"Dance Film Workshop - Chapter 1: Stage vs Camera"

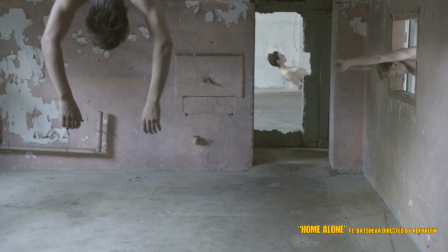(12:19)
With that said, I'm going to pull up two different
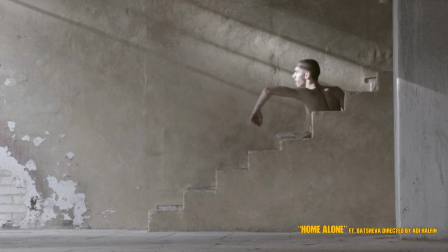(12:24)
films that we're gonna watch from Adi Halfin, a filmmaker who's worked a lot with dance.
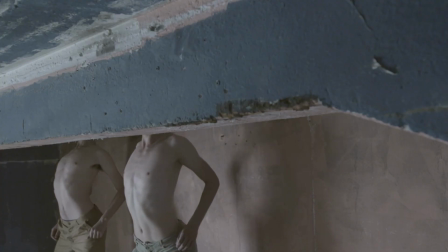(12:30)
The first one is a trailer that she did for Batsheva,
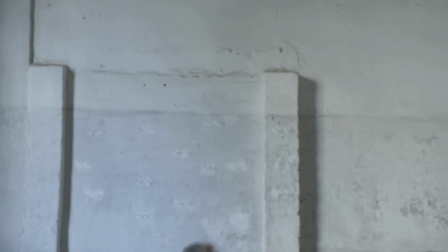(12:34)
and in this one, she's exploring framing and cutting off different parts of the body,
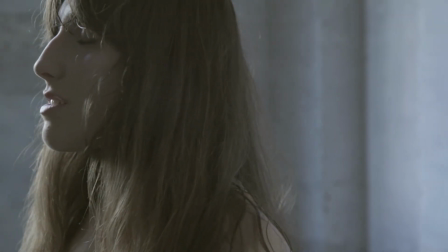(12:40)
and from that kind of initial exploration, the dancers then went into this space and figured out different things that they could do.
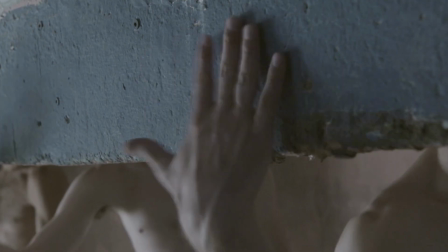(12:48)
So this one feels like a true collaboration between the filmmaker and the dancer because there's the same
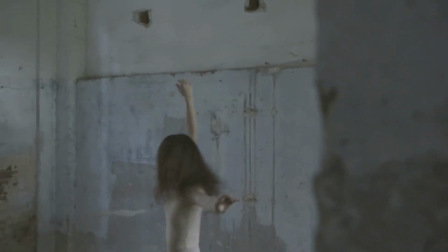(12:57)
exploration in both fields that comes together so beautifully here.
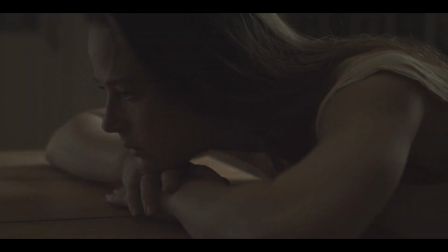(13:07)
The next film by Adi Halfman was created in collaboration with the dancer and actor Bobby Jean Smith. Very well-versed in immersive dance theater,
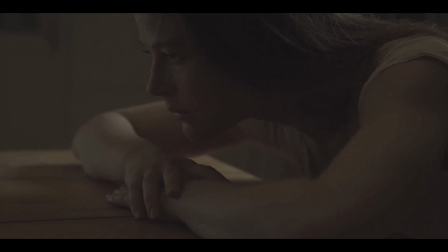(13:18)
so understands the idea of acting and kind of close contact, and that makes her really, really good on camera.
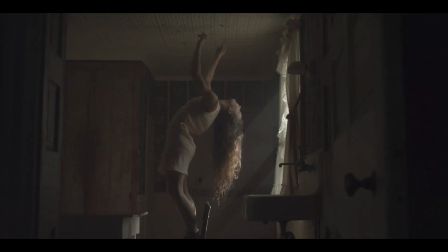(13:25)
And in this film, they're exploring stillness, and it's done gorgeously.
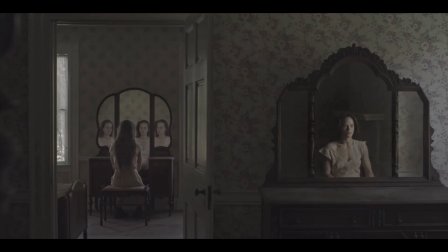(13:33)
I mean, look at the composition, look at those shots, but maybe even more so than that,
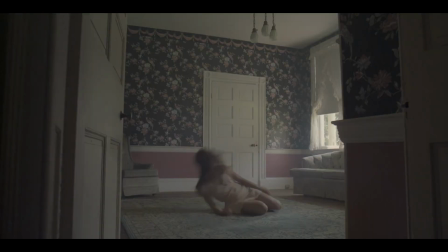(13:37)
the play with gravity here and the sense of
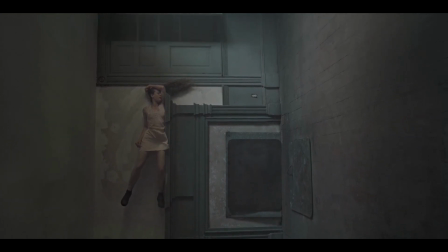(13:42)
magic that's happening both in camera and by the dancer is just absolutely gorgeous.
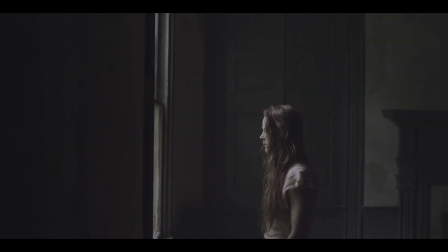(13:48)
And I think it's just a really, really beautiful collaboration and acknowledgement of what can happen in dance and film when they're put together. All right, now let's dive into a little bit of camera movement.
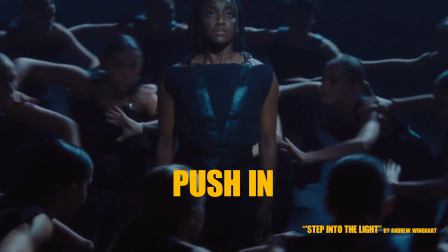(14:15)
Just to create a quick list, all of the basic things that we can do with a camera. Push in, pull out, pan up, pan down, tilt up and down, We can track, aka move alongside, and we can kind of do a free flow. I don't think that last one's a real one, but I'm gonna add it, especially because I think it happens all the time in dance films. First one is we're gonna be pushing in and tracking.
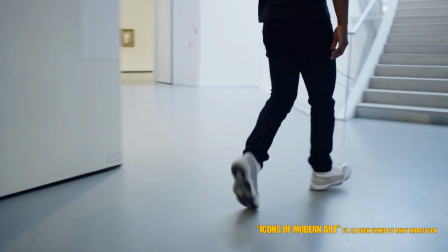(14:40)
It's usually considered side to side, but in this case, we're doing it forward.
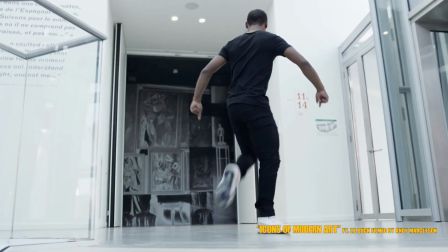(14:44)
We're pushing in and tracking Little Buck as he moves and dances through this modern art museum.
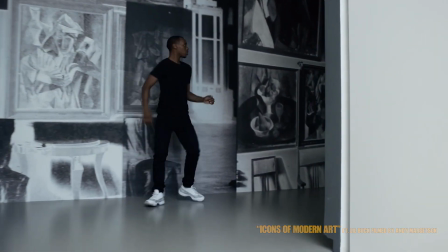(14:52)
And it's a beautiful moment of feeling immersed in this
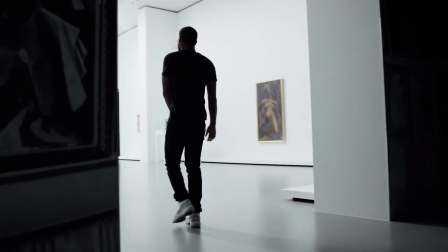(14:57)
space with him because we are physically moving through these doorways.
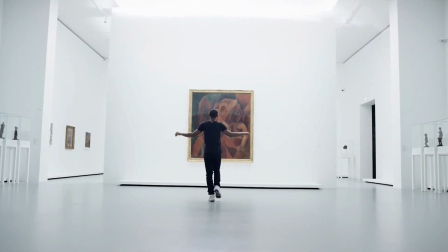(15:03)
Then as we get to this big open space, we continue to push in, and you really get a sense of what pushing in does.
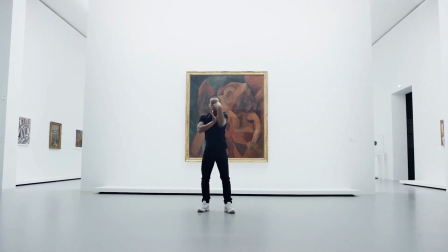(15:09)
It creates a more intimate space between the viewer
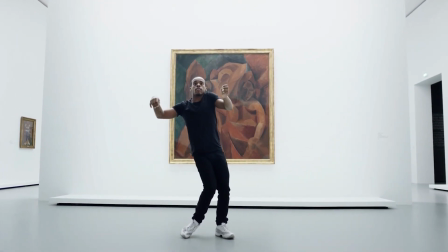(15:13)
and the character and brings us into that emotional space with them.
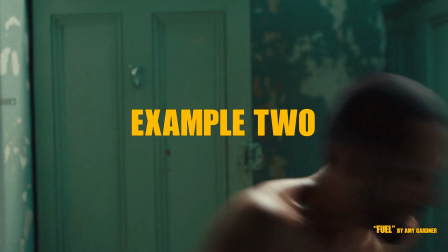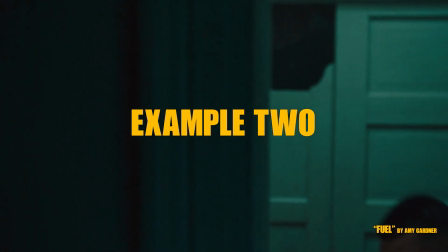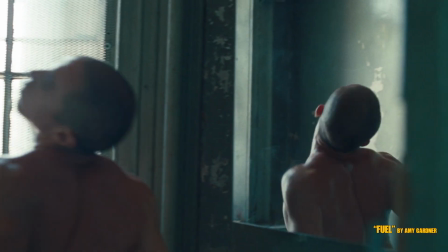(15:29)
For this next video, we're gonna look at Amy Gardner, who is just a gorgeous, gorgeous filmmaker.
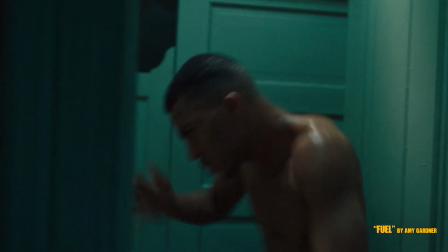(15:37)
In this one, we're kind of tracking side, getting to see those dancers in their individual spaces,
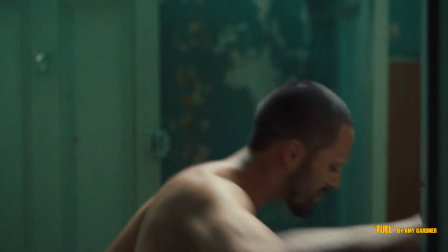(15:43)
and then we're pulling out to get to see that space as a whole.
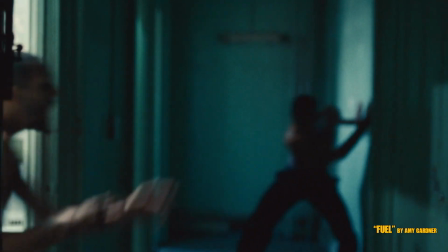(15:50)
And also see the relationship between the dancers and between the dancers and the space.
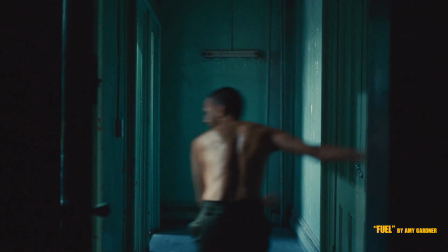(15:56)
And that's what pulling out really does, right?
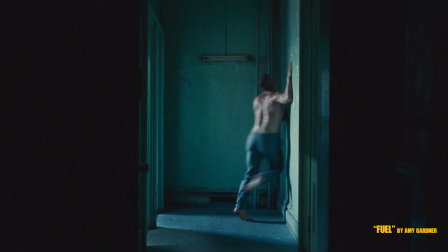(15:58)
It creates more of that long shot that we talked about earlier and establishes the relationship between all of these different elements.
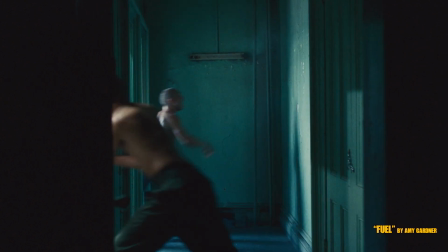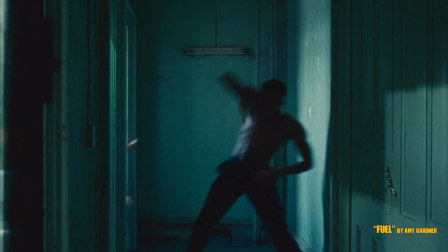While we're here though, let's go back into one more piece by Amy Gardner where we're pushing in.
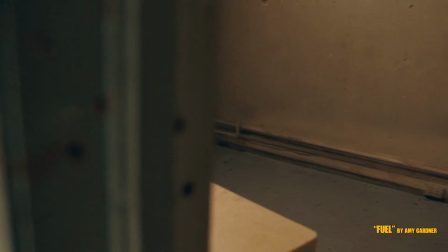(16:22)
Again, we're going into that doorway and we're also revealing something.